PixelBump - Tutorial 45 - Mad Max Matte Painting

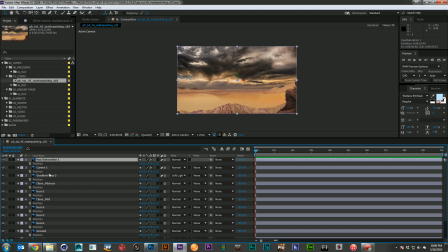[8:19]
And I'm going to grab the position of each of these. Now, all of these color correction, actually, let's turn the 3D off on those. Those do not need to be 3D. The same way our photo filter does not need to be 3D.
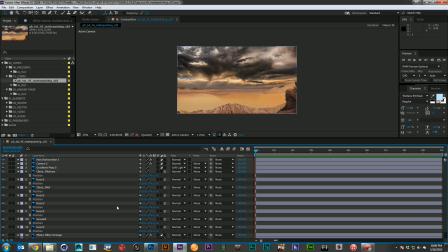[8:33]
So we'll just go ahead and remove those from the 3D layers. And let's grab our sky and start pushing it back.
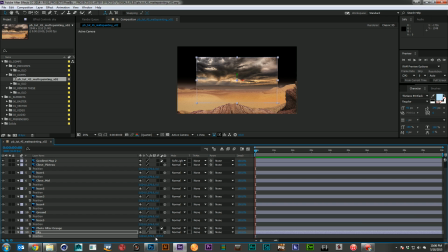[8:41]
Now our sky is going to want to be back pretty far, so let's go maybe 2000, and then we'll just scale them on up until we feel it's filling the frame again.
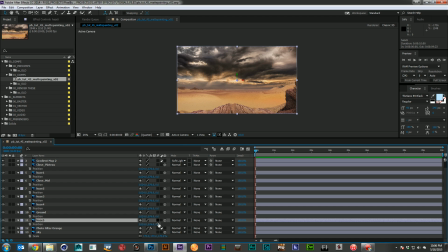[8:52]
And we'll just kind of repeat this with each of these. So maybe 1900 here for the haze, and scale it back up. The ground layer, we're going to want that to be much closer.
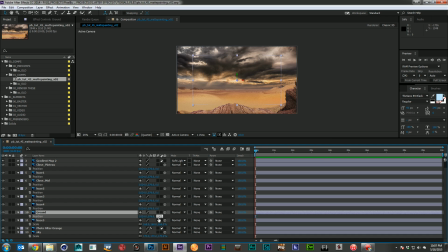[9:07]
So maybe we'll say 1000 here, and we'll scale them back up. And then each of these hazes, I'll just make a little bit closer, and a little bit
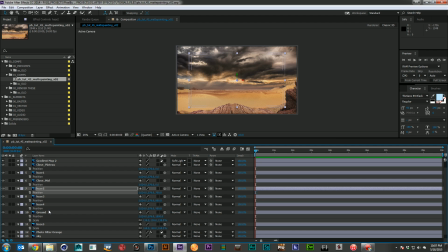[9:26]
closer, just so there's a little bit of depth to those as well. And then we'll just go scale it up, and scale it up. There we go. And then the mid-ground, let's see, what was our last position on haze there?
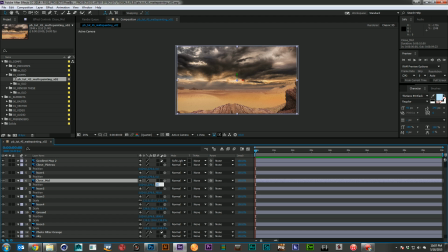[9:45]
Is it 700? So let's say this one's at 500, and we'll scale him up. And we'll say this one's at 400. And we'll scale that one up.
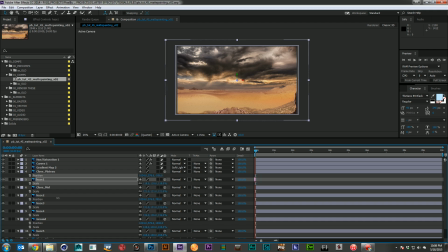[10:03]
Now we can push this close plateau a little closer maybe, but we have enough distance there to begin with.
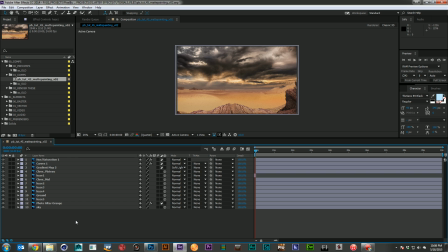[10:10]
So let's go ahead, close all those guys back down and create a camera.
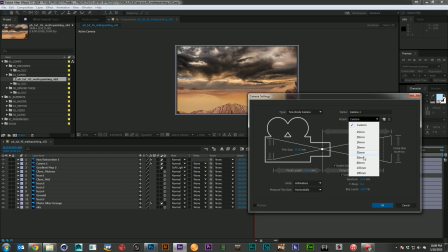[10:15]
And I'm just going to create 50 mil camera and say okay.
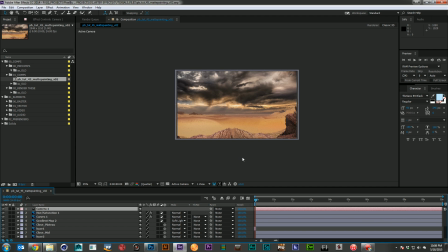[10:21]
And I can close up a little bit,
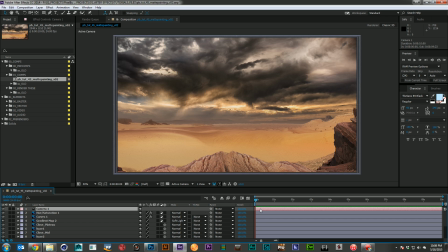[10:27]
and I will see how this is working. I'm just going to try to zoom my camera in and out a little bit, see if that feels fairly natural, which not quite. That ground layer is moving a little too fast for me because this is also far off in the distance.
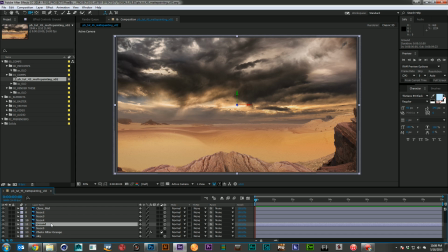[10:46]
So what I think I'm going to do is I'm going to duplicate it, and I'm going to leave one where it is, and I'm going to push one back maybe about 1500, kind of bridge that gap a little bit.
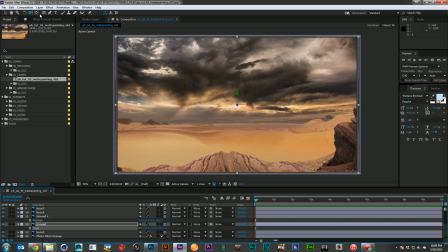[11:00]
I'll scale him back up until it matches pretty well. And then I'm going to go ahead and take an area here and feather it maybe 150 pixels.
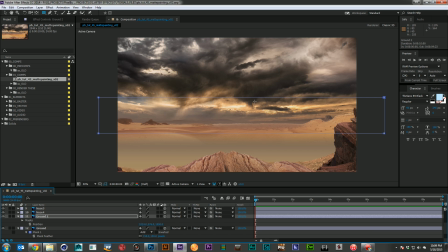[11:18]
I'm going to grab that mask and I'm going to reverse it for the bottom. There we go. And that should give us a little bit more going on there.
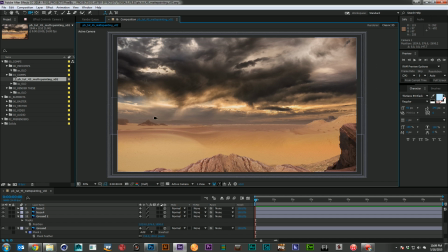[11:35]
Yeah, that feels a little better because now those farther mountains aren't moving as fast. And it just gives a little extra layer of depth. In fact, I like that enough that I'm going to do the same thing with the sky.
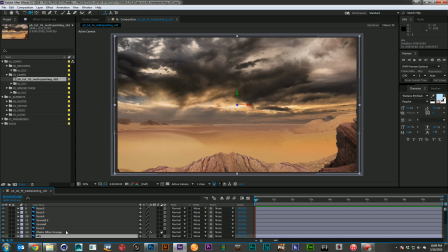[11:50]
I think I'm going to duplicate that one.
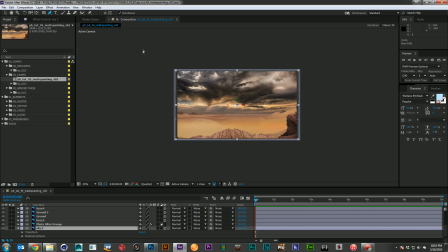[11:55]
And I'll go ahead, turn on Roto Bezier, and I'm going to give myself a nice large mask here. I'm just going to kind of grab some of these shapes that look like they're probably a little closer to camera. So just kind of pull those over. There we go.
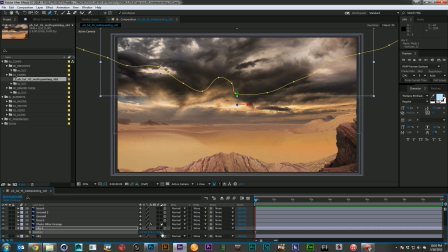[12:14]
And I'm going to position them maybe about 1500 as well, and scale them back down. And I'll put a feather of maybe 150 again.